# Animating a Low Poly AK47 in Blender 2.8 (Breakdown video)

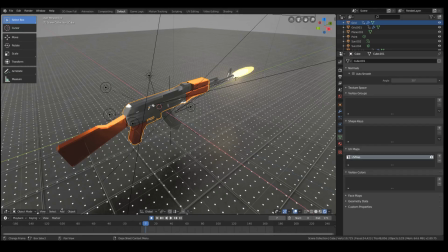Hi guys, Wintermeat here, and as I said last week, I'd make an animation out of this. So here's what I've got.
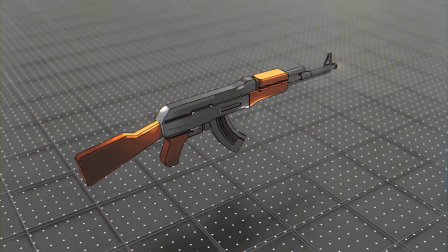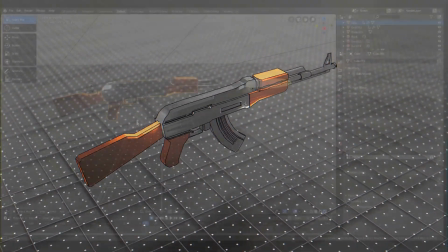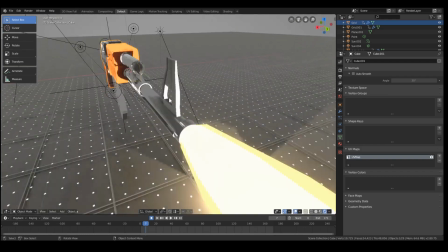So since I've already made this, I'm not going to show you how to do this step by step, but I'll just give you a few details on how I did it.
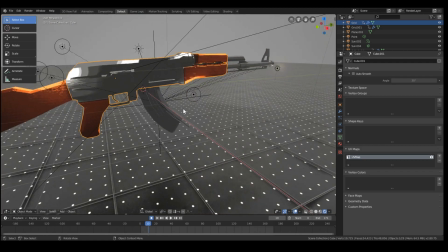The whole animation is only 5 frames long for firing.
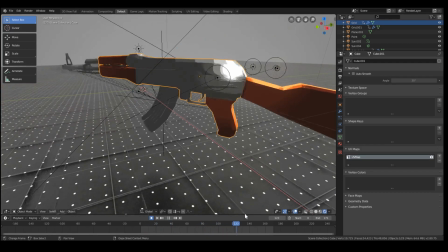and there's a couple of like weapon burning at the end.
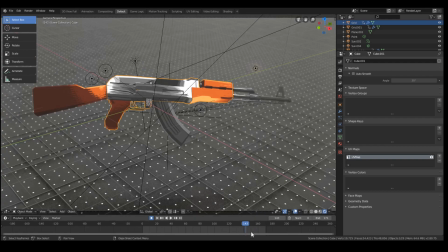I don't know, I was just playing a lot of CSGO recently. This reminds me of the inspect.
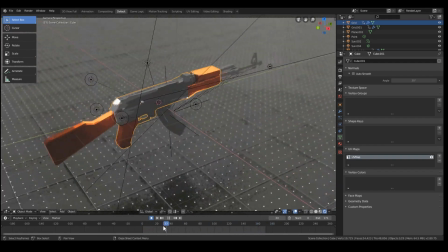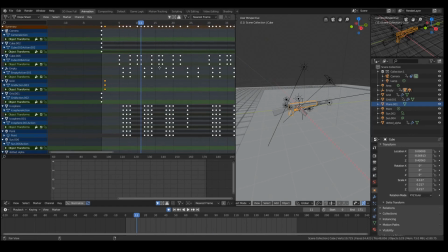Anyways, so what have we got? If you look at the actual dope sheet, it looks kind of complicated,
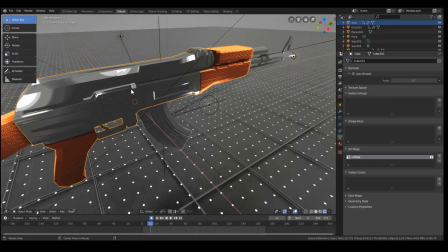but really it's just the same five frames duplicated over and over again. So what happens?
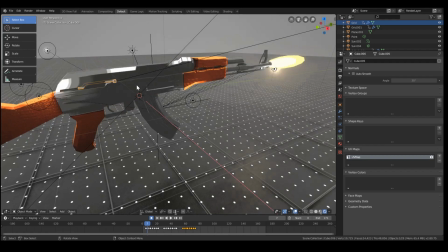Well, we start with the bolts lining backwards. This is animated to go back and forth, just like that. I make the gun walk back on frame 7 at the same time as these muzzle flares come out.
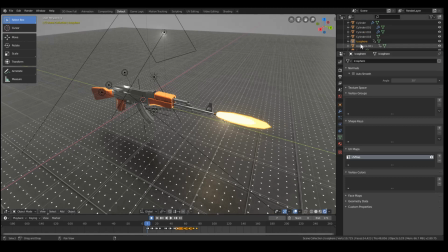And this is made with a pretty cool effect.
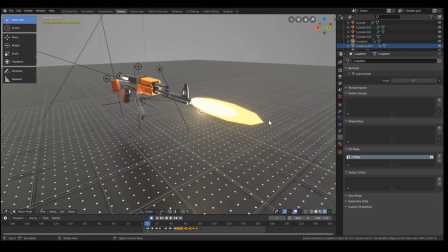You can see that there's kind of two colors, which is created by having this this
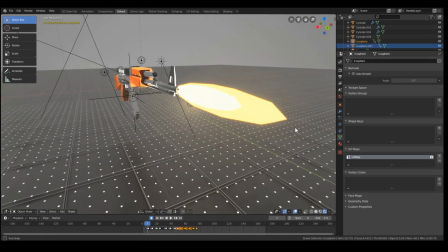icosphere which is just stretched out having back face calling on and only showing kind of the inside faces and
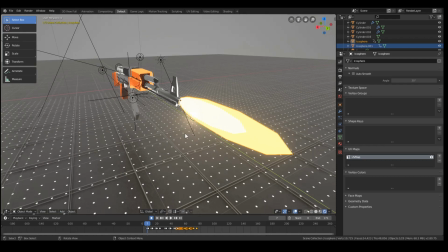this has to do with playing with normals you have you can search this up yourself there's a bunch of tutorials
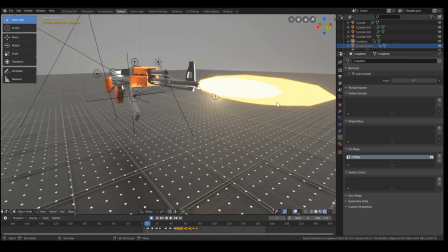on it and an inner one and these two just basically overlap.
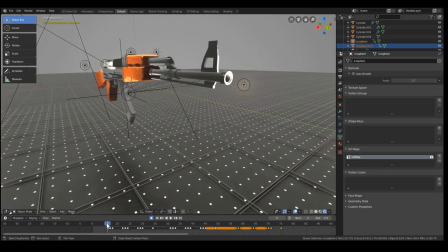So I scale it to zero, as you can see here.
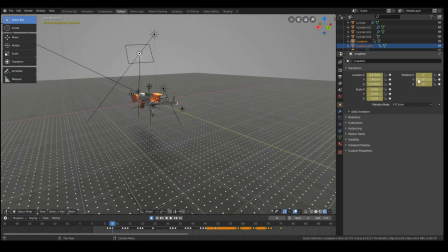Next frame, scale it to mobile size. Next frame disappears. So it's only one frame that's showing up.
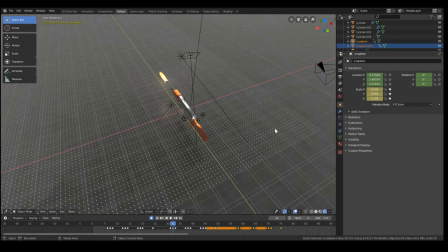In terms of alterations from my previous tutorial, I changed the ground floor to be just a metallic plane.
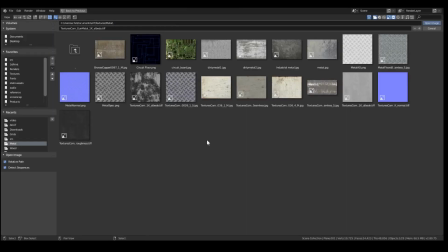The material is pretty simple, it's just a random texture I got off of textures.com this
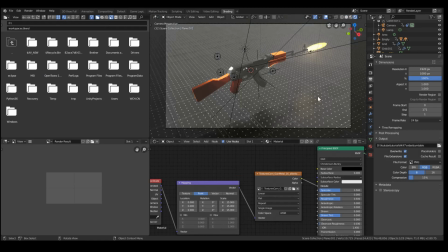one specifically and I scaled it up and applied it to the roughness of the principled node.
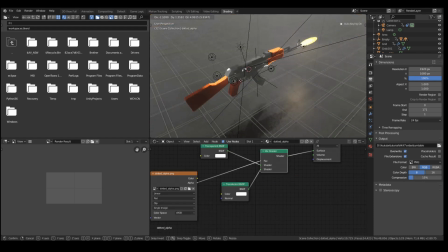I also added this dot grid I had lying around which I think looks pretty cool and I made these normal grids and I attached a wireframe modifier to them
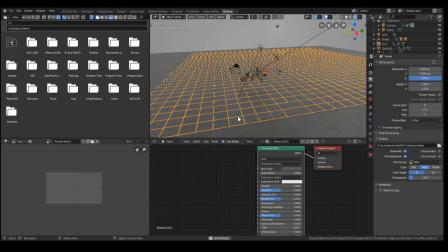I also animated them to move left and right just very slowly moving perpendicular to one another.
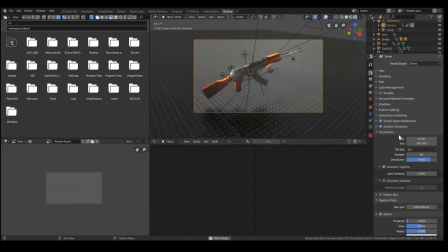So yeah. Also another change I made was the ambient occlusion.
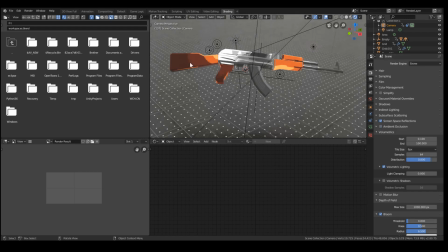So you can see if I turn it off these edges around the shading are much more sharp but when I turned it on like this they kind of get smoothed out. I like this look a little bit better even if it's less non-photo realistic. And I also added volumetrics.
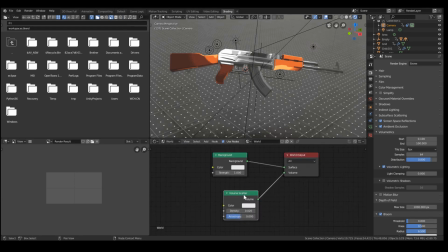So this was actually incredibly simple. All I did was add a volume scatter node and turn down the density a lot to 0.02
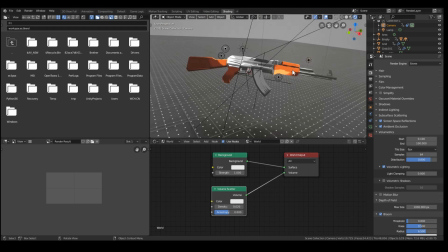and now we have a nice fog like effect once we have the muzzle flare.
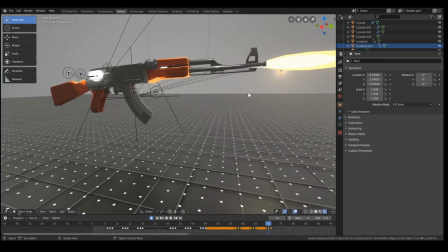Also one last thing because I wanted this muzzle flare to emit light but I didn't want to add any like complex indirect lighting setup I just made
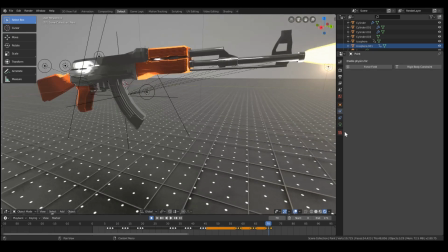a lamp a spot not a spot lamp a point lamp right here and I animated its emission to go with the muzzle flare so one frame
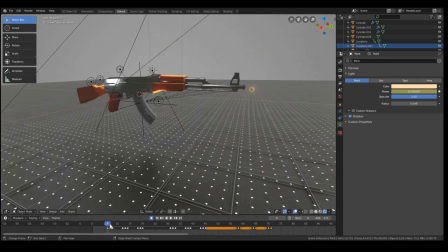pretty much off,
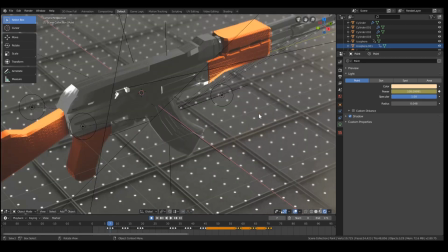next frame I set to 100 so it starts to light up the ground underneath it and the next frame it's off again and you can see that's gone.